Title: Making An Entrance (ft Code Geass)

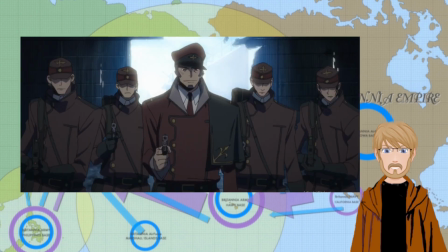Everyone present can feel the change that just happened, and from there we get Lelouch's first epic moment of the series.
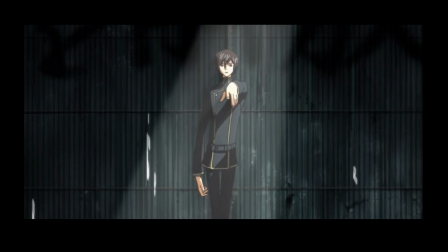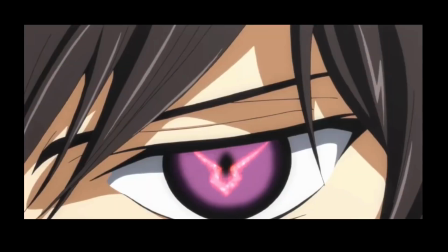Die.
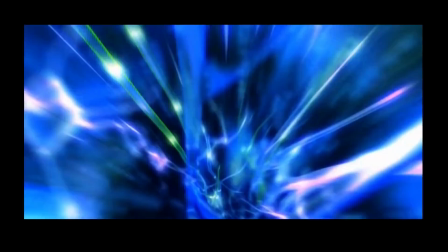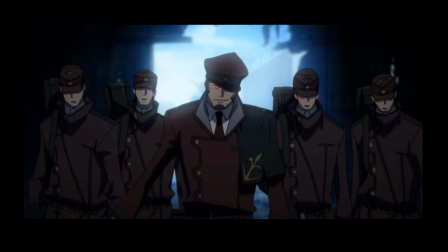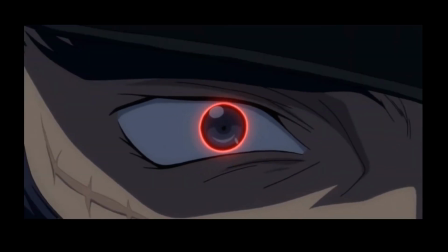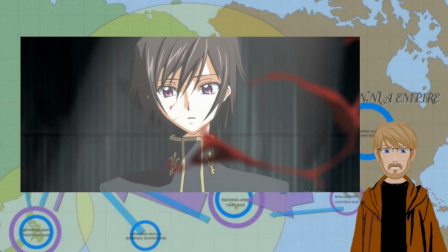The final part of the first episode I want to talk about is the final seconds of the episode.
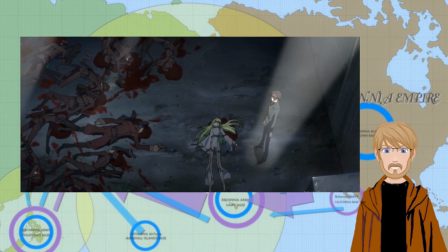Lelouch's facial expressions here perfectly summarize everything I have said about his character so far in this video.
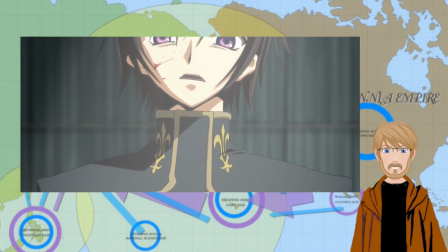This shot starts with him expressing a mixture of shock and uncertainty,
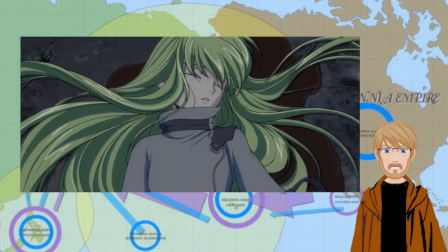but quickly shifts to a devilish smile and tells you everything you need to know about what to expect from the series moving forward.
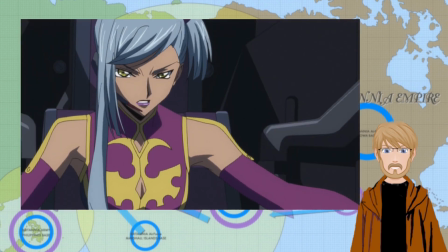Episode 2 starts with Lelouch figuring out the specifics of how his new powers work, which is great for us since we also have no idea at this point how they work either.
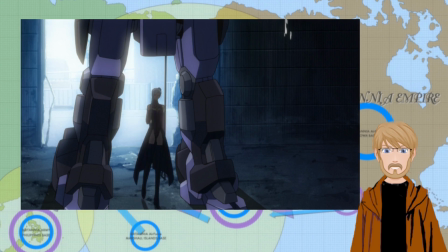This sequence compounds all of the elements we learn about Lelouch in episode 1 together and shows us how they work together in an organic.
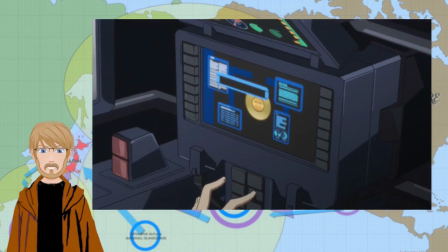As far as what episode 2 teaches us about Lelouch, it's mainly that he has an ability to convince people to follow him,
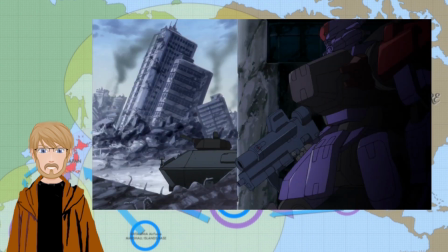that he is able to apply his strategic intelligence to real-world battle scenarios,
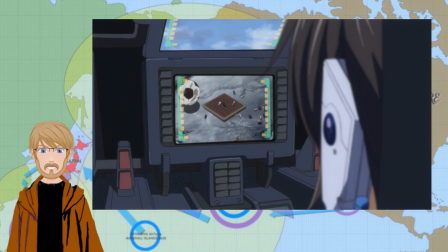and that in this moment to him, the battle is as much about surviving as it is proving to himself that he can wage war against Britannia.
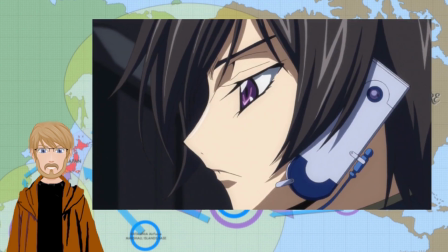After Lelouch secures a nightmare, he quickly pieces together the situation and realizes he needs the Resistance's help to make it out of the situation alive.
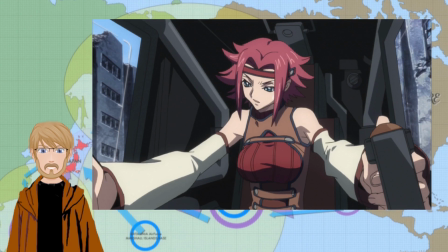A short time later, he tracks down Callan and ultimately ends up manipulating the situation so that the Resistance receives their own nightmares.
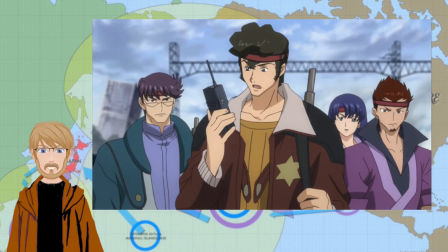It's at this point that things start to become real for Lelouch, as he is actively engaging with other people who might choose to just ignore him and do their own thing.
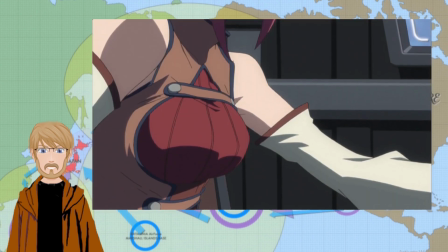He knows how much he needs to get them on his side, and after some discussion, he manages to win them over with a mixture of bravado and pragmatism.
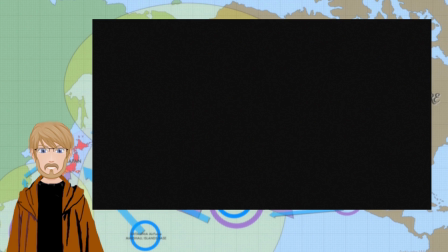Something to note here is that Lelouch did not get their support for free. In some stories, Lelouch giving them the nightmares might have been enough to win them over,
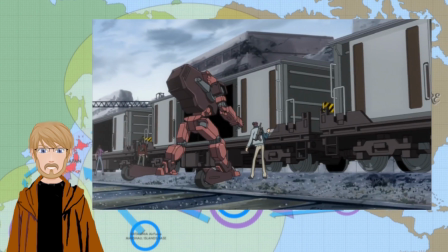but this scenario in Code Geass is a bit more satisfying to watch because Lelouch had to work a little bit harder to get what he wanted.
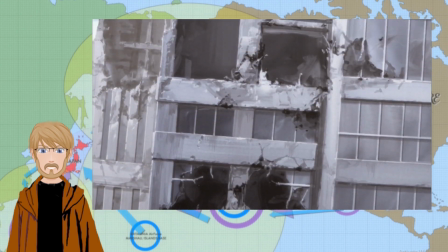Most of the rest of the episode is Lelouch proving to us, the audience, the members of the Resistance,
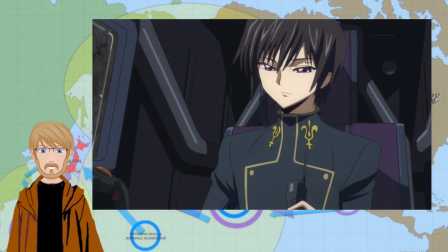and himself that his tactical mind is capable of effectively managing a full-scale real-life battle.
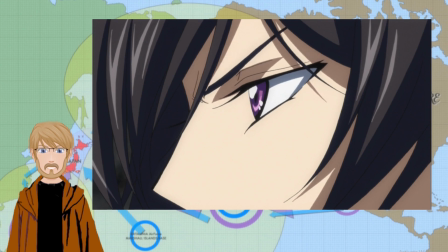A small detail I really like here is how we see Lelouch sweating when he is talking to himself about how he knows he can succeed.
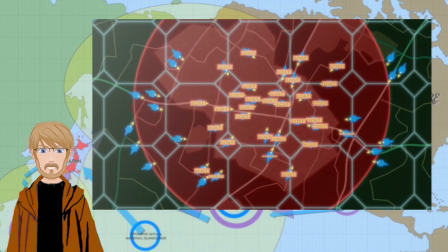This shows that even though he believes in himself, he's still nervous since this is his first time in this kind of situation, which makes him more relatable.
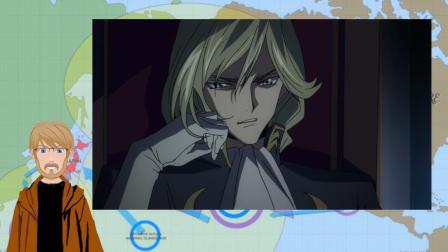The final thing we learn about Lelouch in episode 2 is that he is a member of the Britannian royal family.
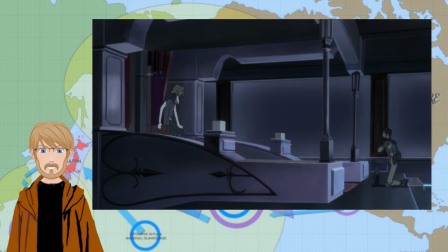To me, this is great because it raises so many natural questions like, if he's royalty, then why does he hate his own country so much?
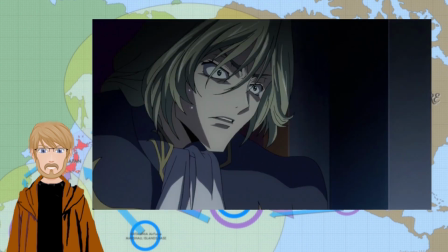Also, his brother states that he thought Lelouch was dead, which brings up the other questions like,
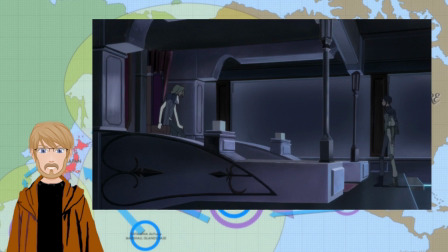what exactly happened to Lelouch that made him so angry and led members of his family to believe he was dead?
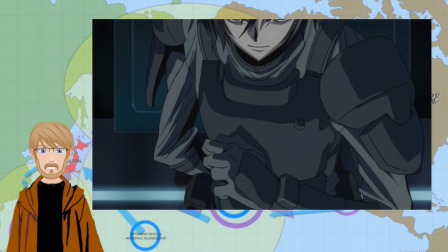This is the kind of intrigue that takes people from being interested in a story to making them hooked and needing to know what happens next.
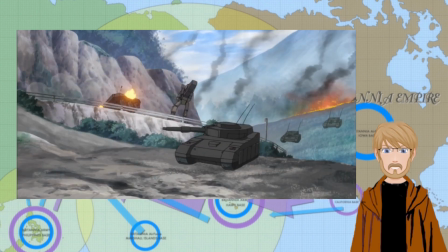If I had to summarize what the first 2 episodes of Code Geass did so well in terms of introducing Lelouch in a single sentence, I would say this.
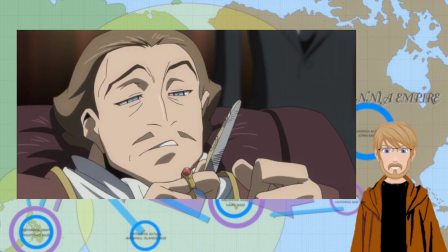Code Geass taught us what we needed to know about Lelouch by showing us his main strength, his intelligence,
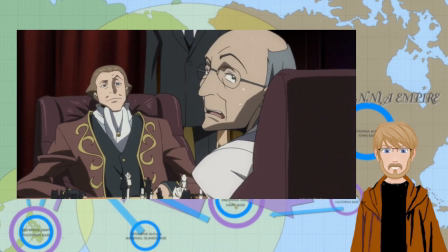multiple parts of his personality, a taste of his inner darkness, and a special power that makes him different from everyone else in the show.
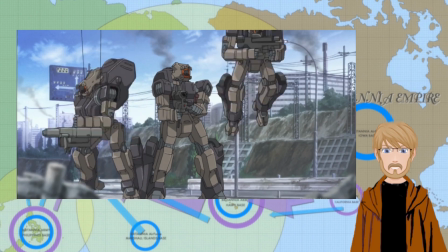I know all of that might sound like a lot to give your audience at the start of your story, and to be honest, it is.
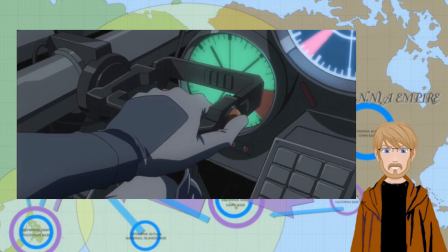But people are complex and complicated, and as such, we relate to complex and complicated characters.
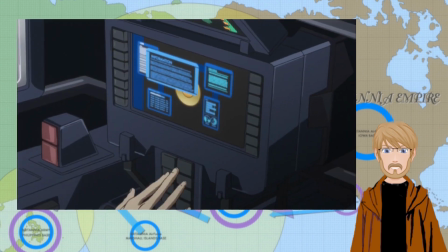I'm not saying that you need to write out a complete character analysis in your first chapter,
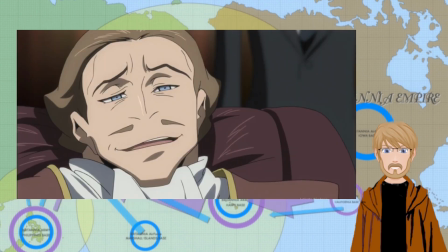but what I am saying is that your audience should have a firm understanding of who your main protagonist is by the time the inciting incident reaches its conclusion.